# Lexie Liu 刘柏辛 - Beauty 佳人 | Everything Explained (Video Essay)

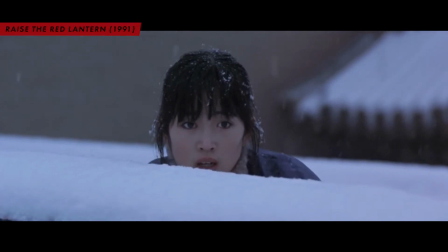[8:15]
The poems and various pivotal scenes from the film, interlaced within Lexie's lyricism,
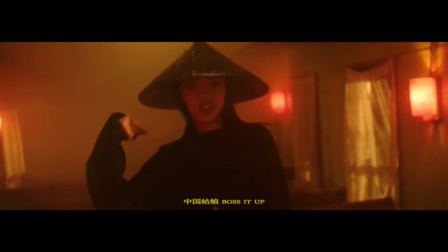[8:20]
as well as the aesthetics of the music video, serve as the perfect antithesis to the overarching message that Lexie is driving across.
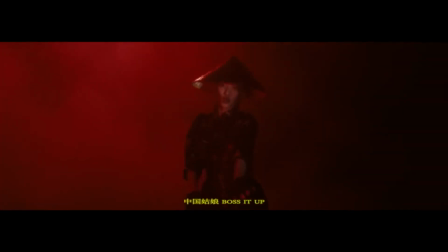[8:27]
She is boldly standing her ground and declaring to everyone that in essence,
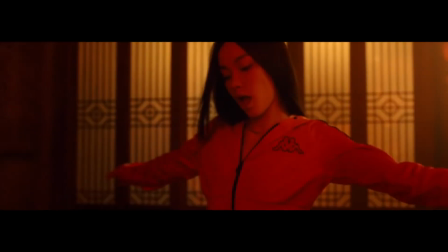[8:31]
Chinese women, or women in general, should rightfully have complete ownership to the autonomy of their lives,
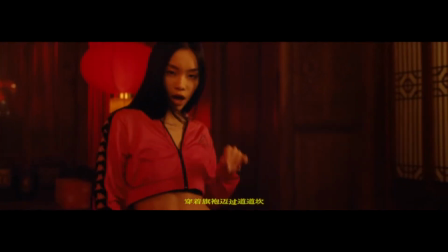[8:36]
and that they are perfectly capable of empowering themselves by breaking free from the shackles of societal expectations on them.
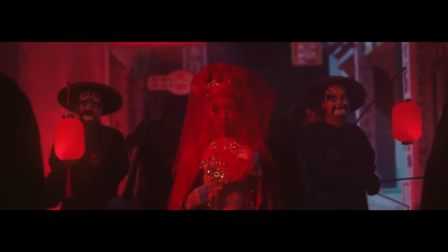[8:45]
Now that we have done a deeper dive into the lyricism of the song, it is time for us to examine the visuals and the underlying metaphorical expressions in the music video.
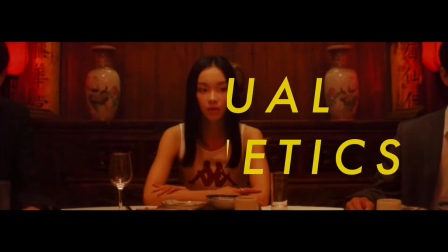[8:55]
Let us begin with the opening scene.
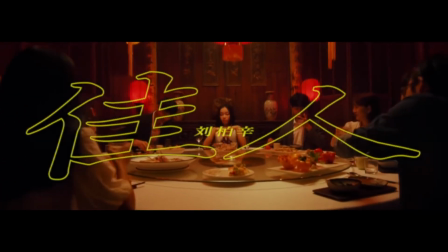[8:57]
This opening frame itself might seem like any other intro into a music video, however, there are actually a lot more loaded metaphorical significance behind the production setting.
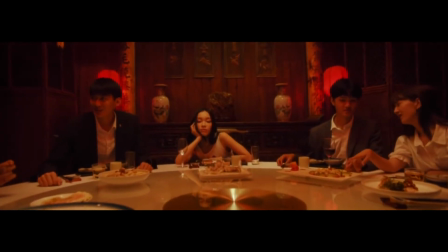[9:06]
Immediately, we see the camera closing up on the subject, Lexie, who is positioned right in the center of the frame,
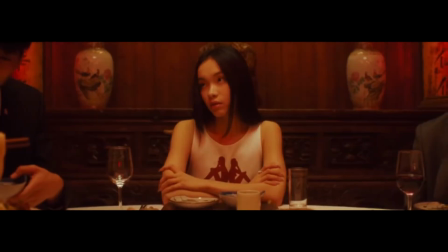[9:13]
seated furthest from the door of what seems like a private room in a restaurant. This imagery directly challenges the knowledge of people who are well versed with Chinese traditional practices during formal banquet dinings, as usually the seat of the most notable guest or the most important person at a table in formal Chinese dining etiquettes sits the furthest from the door or the entrance, back facing a wall and right in the middle as a sign of honor to the individual.
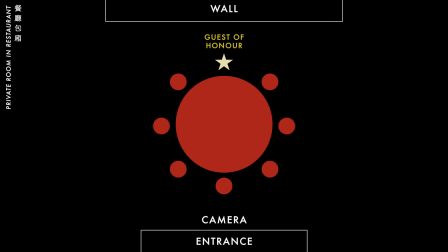[9:38]
The host or the other less important guests will be seated nearer to the entrance as the people who are communicating the orders directly with the waiters or waitresses.
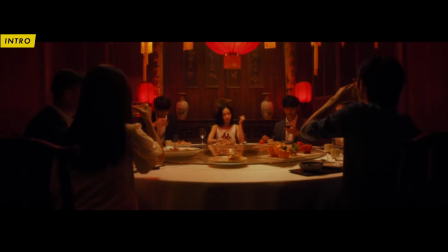[9:47]
We know that Lexie is seated furthest from the door simply by looking at the construction of the set during the scene. This gathering occurs within an enclosed space, with walls on all sides, and even Lexie herself is seated back facing a wall.
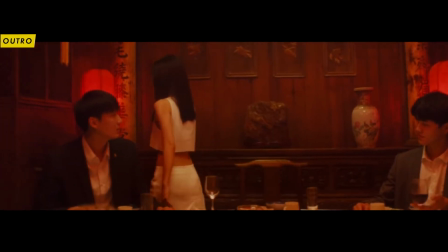[10:01]
This is also evident towards the end of the video, where Lexie leaves the scene from where the camera was positioned in the opening frame of the intro,
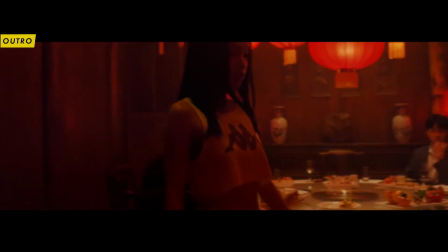[10:09]
which is also the entrance of this particular private room that everyone else is situated in as well.
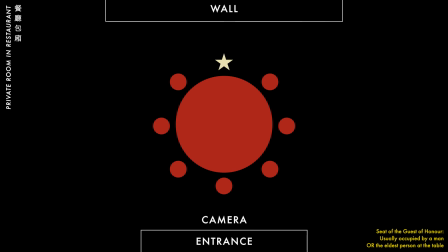[10:14]
Within the first 10 seconds of the video, even before the song begins, the visual imagery opposes the conventional perception on the role and social hierarchy of women in society, as it is very uncommon for a woman to be seated at the most important seat in a social gathering like this, let alone a young woman like Lexie.
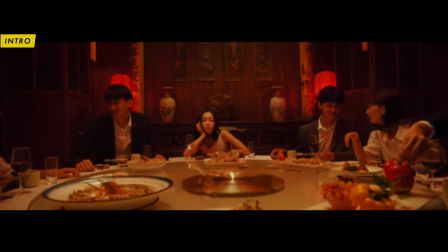[10:31]
Also notice how despite her seated in the most important seating at the gathering, none of the other diners at the table seem to care about her presence.
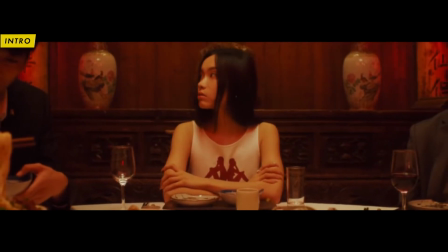[10:40]
She looks bored and neglected by the rest when no one approaches her or bothers to have a conversation with her.
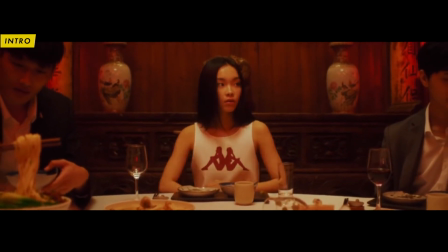[10:45]
Again, this seems to allude to the perception that a young woman like her does not really have her voice or power valued by others,
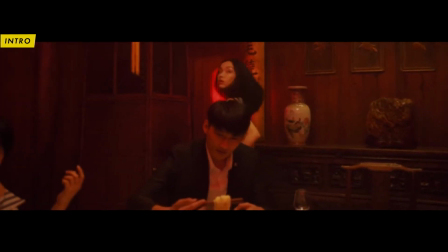[10:51]
despite holding the most important position at this social gathering supposedly.
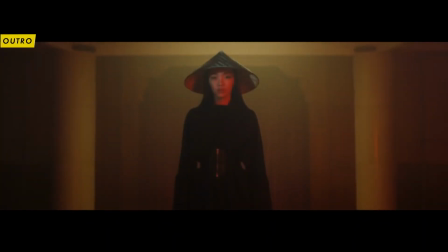[10:55]
Now, in comparison to the outro, as the song ends, the music video cuts back to the same modern setting as the intro,
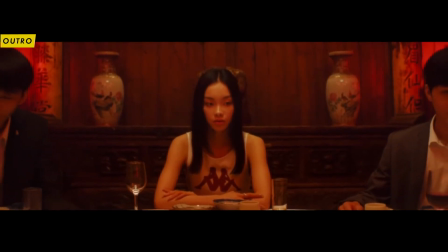[11:02]
where everyone around her are no longer frozen and is behaving as how normally one would find at a social gathering,
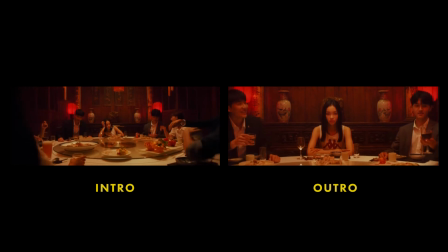[11:08]
talking and eating. This is where we see the contrast with the intro. Notice how as Lexie stands up abruptly,
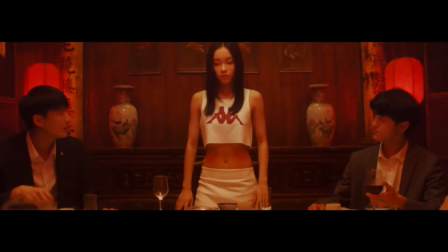[11:15]
everyone around her immediately stop what they were doing and all look at her intently, even as she walks out of the room.
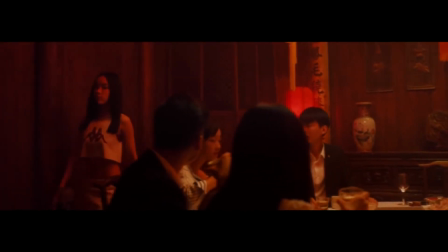[11:21]
We see everyone else's gaze follow her figure as she slowly makes her way out of the frame.
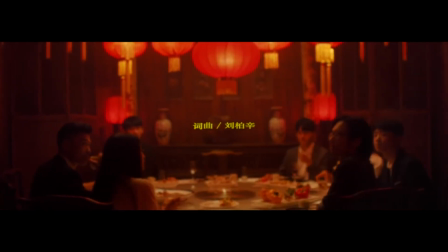[11:26]
It is only when she's completely out of frame that everyone else left at the table resumes back to what they were doing before, eating and talking with each other.
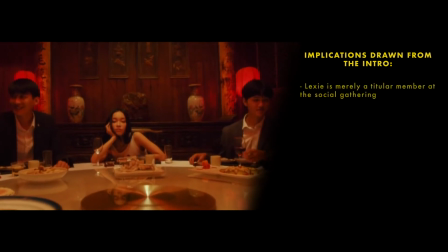[11:34]
The outro thus presents a juxtaposition and realization for the audience in comparison to the intro,
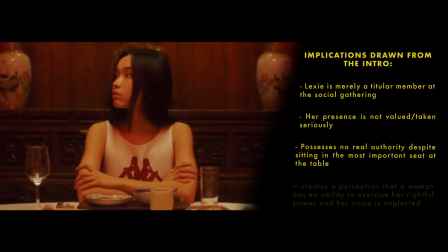[11:40]
where we are provided with a false sense of influence that a young woman like Lexie can hold,
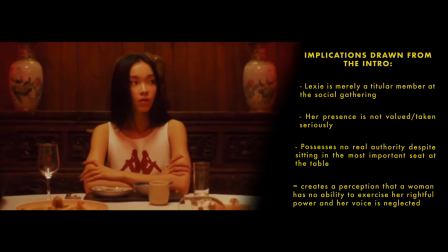[11:45]
which however unfortunately is not enough for others to care or take her seriously.
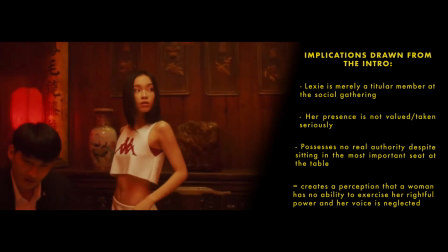[11:49]
Unlike conventional practices within traditional Chinese culture,
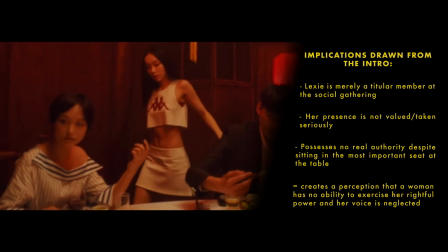[11:53]
where the guest of honor is usually a man or a much more experienced or older person in terms of seniority,
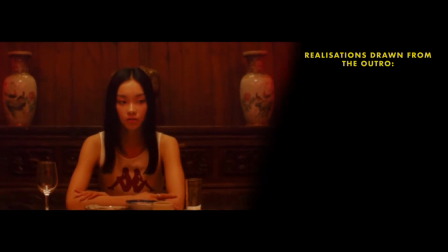[11:59]
this simple transition in an outro reinforces the importance of Lexie at this particular social setting,
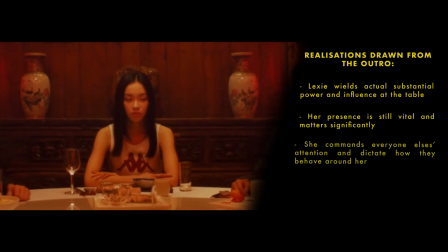[12:04]
where the actions and presence of a young woman like her can still matter significantly and
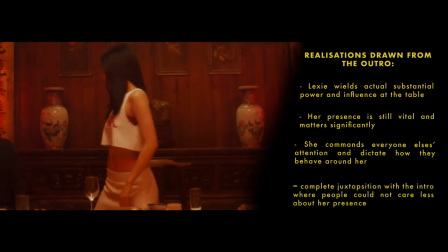[12:09]
is able to garner everyone else's attention or even dictate how they behave around her.
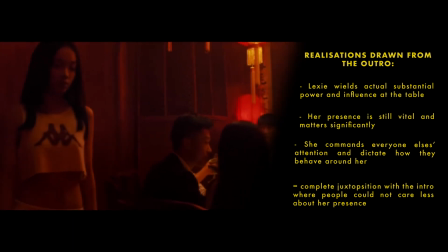[12:14]
This subtle progression from the intro to the outro ties in with the overall theme on female empowerment neatly,
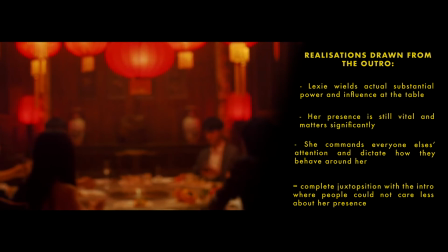[12:20]
with zero spoken dialogue and is purely conveyed through sequences of moving pictures.
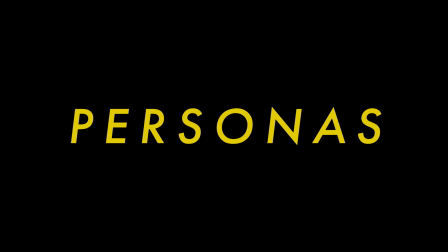[12:24]
Last but not least, let us touch on the multiple personas that Lexie took on from the beginning of the video to the end.
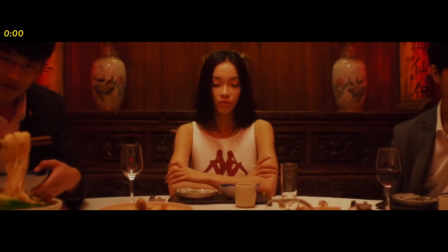[12:31]
In the intro, we see Lexie dressed in modern fashion, wearing a Kappa branded cropped white tank top and a skirt.
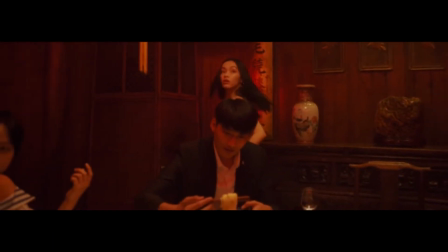[12:37]
There are 3 outfits worn by Lexie in this video, which promotes Kappa's brand, and the other 2 are seen later in the video as the song progresses.
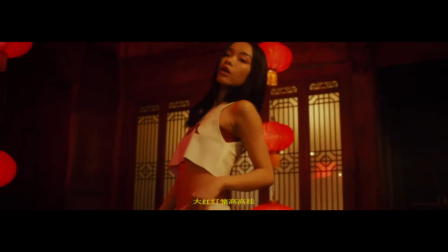[12:45]
There's not much I can interpret from this, or at least that's what I think,
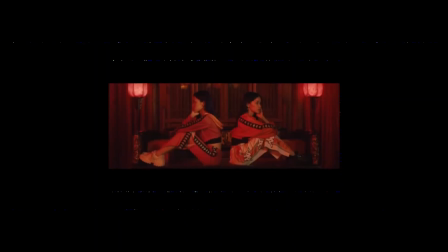[12:49]
other than the apparent product placement of Kappa's brand, who's most likely the main sponsor for the production of this music video,
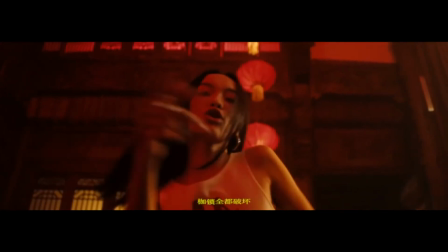[12:55]
and the intentional use of white and red outfits to be consistent with the rest of the color palette.
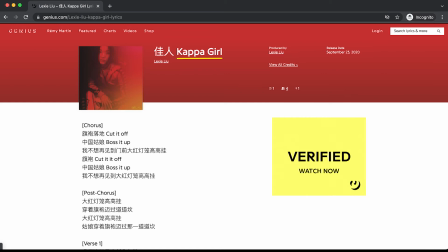[13:00]
When I was researching on this video, I noticed online that there are multiple sites which translates this song's Mandarin title to Kappa Girl in English,
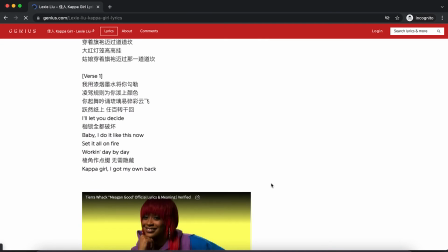[13:09]
and this is utterly disappointing because it completely misses the message of this entire song.
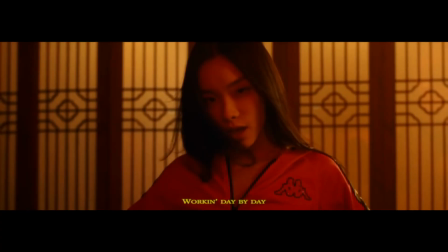[13:14]
Just because the music video is financially backed by the Kappa brand and Kappa Girl appears
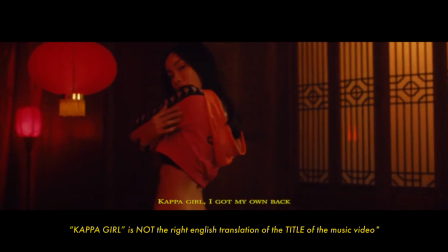[13:20]
in one line of the lyrics does not mean that it is the right English translation for the title of this music video.
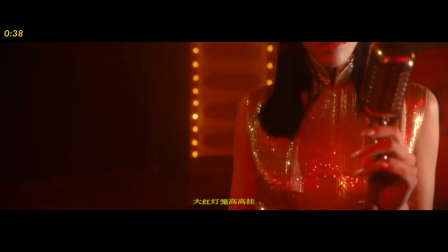[13:25]
Anyways, I digress. Moving on to the second persona that Lexie embodies.
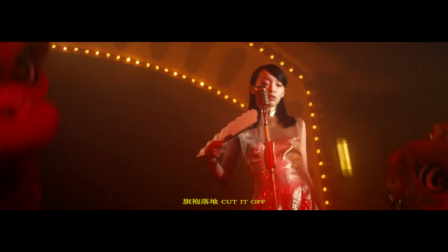[13:30]
From the shape of the mic, the golden qipao that she's wearing, as well as her hairstyle,
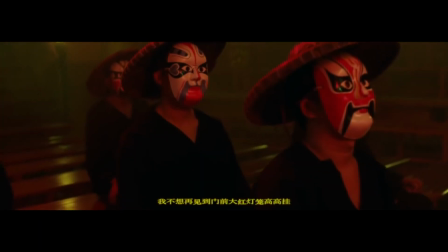[13:35]
she reminds us of the famous 时代曲 singers from the 1920s to the 40s,
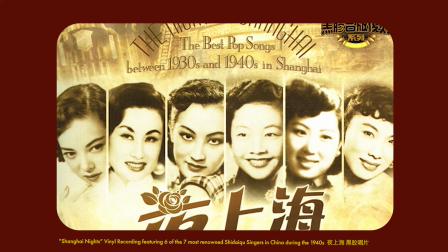[13:40]
singing in jazz clubs who were probably the earliest versions of mandopop stars in the history of Chinese music.
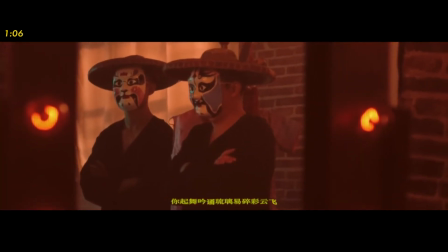[13:46]
In the third persona, we see Lexie as a soon-to-be bride applying her makeup, while the other man waits for her outside,
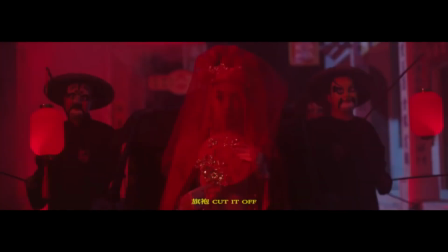[13:54]
and she's eventually carried across the street accompanied by a group of rickshaw pullers and servants.
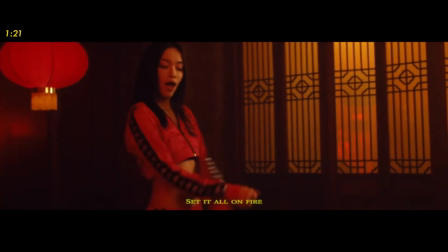[13:59]
The fourth persona is the second outfit from the product placement effort between Kappa and Lexie's brand,
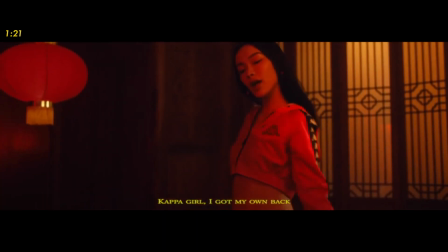[14:05]
where Lexie is seen wearing a cropped red Kappa zip-on and a pair of trousers.
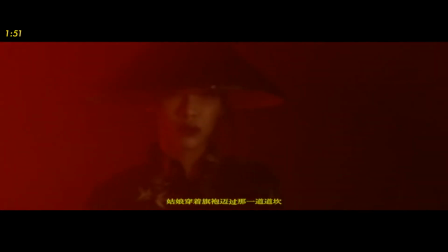[14:10]
Then comes the fifth persona that Lexie embodies. Now this is where things gets interesting because the fifth persona is a huge contrast from the previous 4.
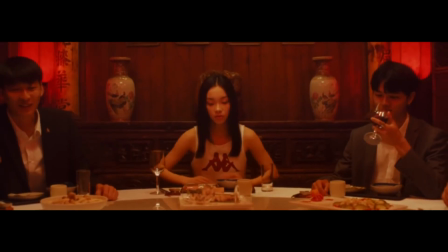[14:18]
Just from the fact that she's wearing full black distinguishes this fit from the main colors of white, gold, and red found in the previous 4.
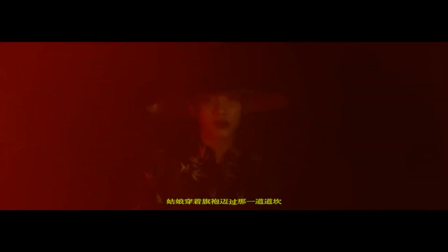[14:25]
We see her in what seems like the top of a black qipao, paired with black gloves on and a black corset.
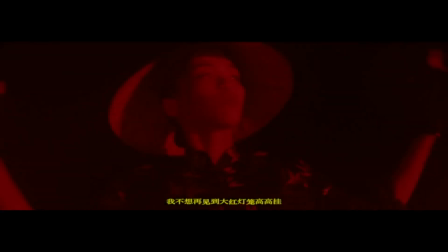[14:31]
This fit of course has a more modern spin on the traditional qipao, however the most interesting thing about this fit is actually the hat.
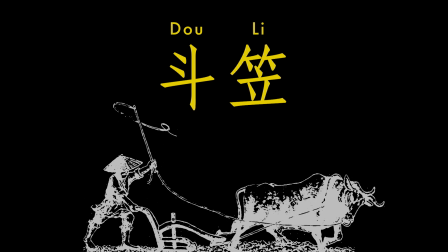[14:38]
Asian conical hats, dou li, also known as coolie hats or rice hats, are historically very commonly worn by the ordinary masses,
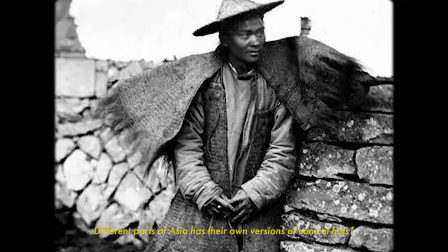[14:46]
who were mostly peasants as protection from the sun and rain when they were working in their fields or plantations.
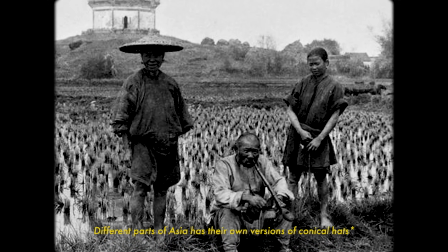[14:52]
However, what's interesting about the conical hat that Lexie is wearing is of course the color of the hat.
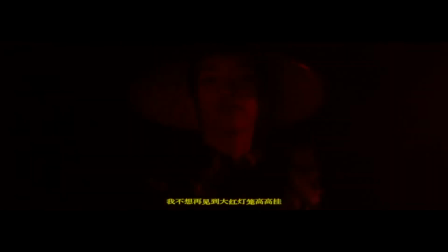[14:57]
It is not the usual color of bamboos and straw hats, which is usually beige or green.
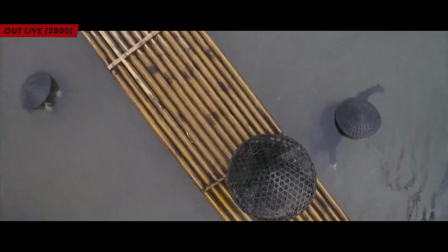[15:02]
Instead, it is tinted black, which also reminds us of the many Chinese historical dramas or Chinese films that depict narratives set in historical times,
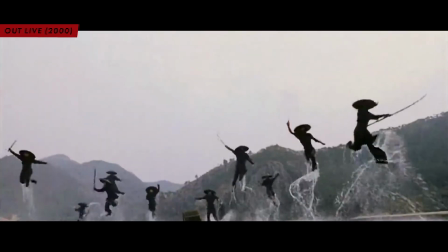[15:10]
where conical hats are also frequently worn by Chinese swordsmen, wuxia heroes, or sometimes assassins as well.
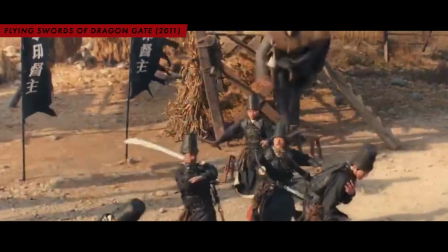[15:17]
Wearing conical hats allows such characters to blend in more easily with the masses when disguising or concealing their faces,
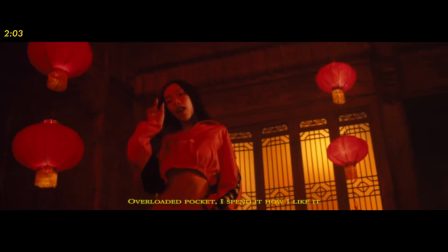[15:24]
true identity and ability in various narratives. The sixth persona that we see is none other than the third and last product placement in the video,
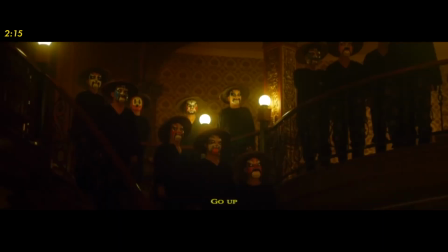[15:33]
an outfit with the red cropped pullover and white kappa joggers. In the last outfit worn by Lexie as she runs away from the servants all looking at her,
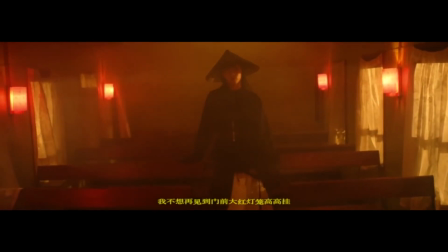[15:42]
we see her in a black long-sleeved loose blouse, a black corset, much baggier and looser pants, and the same conical hat worn in her previous outfit. We also see her as a solo individual standing against the rest,
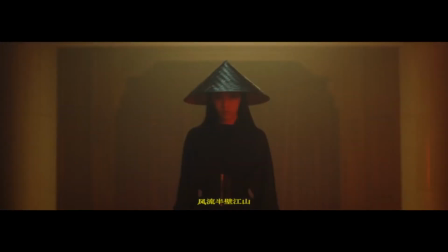[15:55]
possibly implying that her force as an individual is strong enough to go against anyone regardless of her being outnumbered.
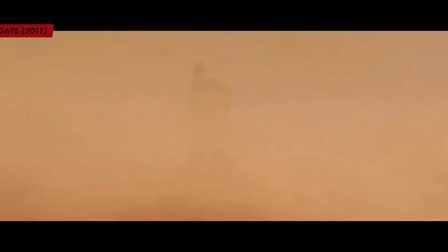[16:01]
This full body shot of her outfit allows one to draw similarities with the type of zhang ku, more specifically ku zhe,
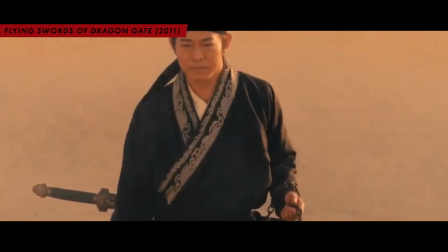[16:08]
which is one of the most common traditional styles of Chinese clothing in the early medieval periods of China.
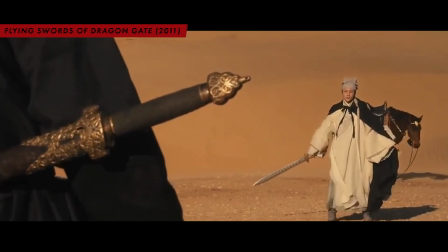[16:14]
It was a popular form of clothing worn by both genders, consisting of a long cross-collared upper garment,
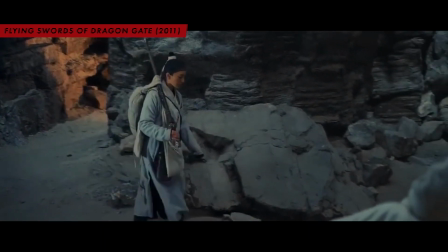[16:20]
either waist or knee length, tied with a belt, sash, or ribbon.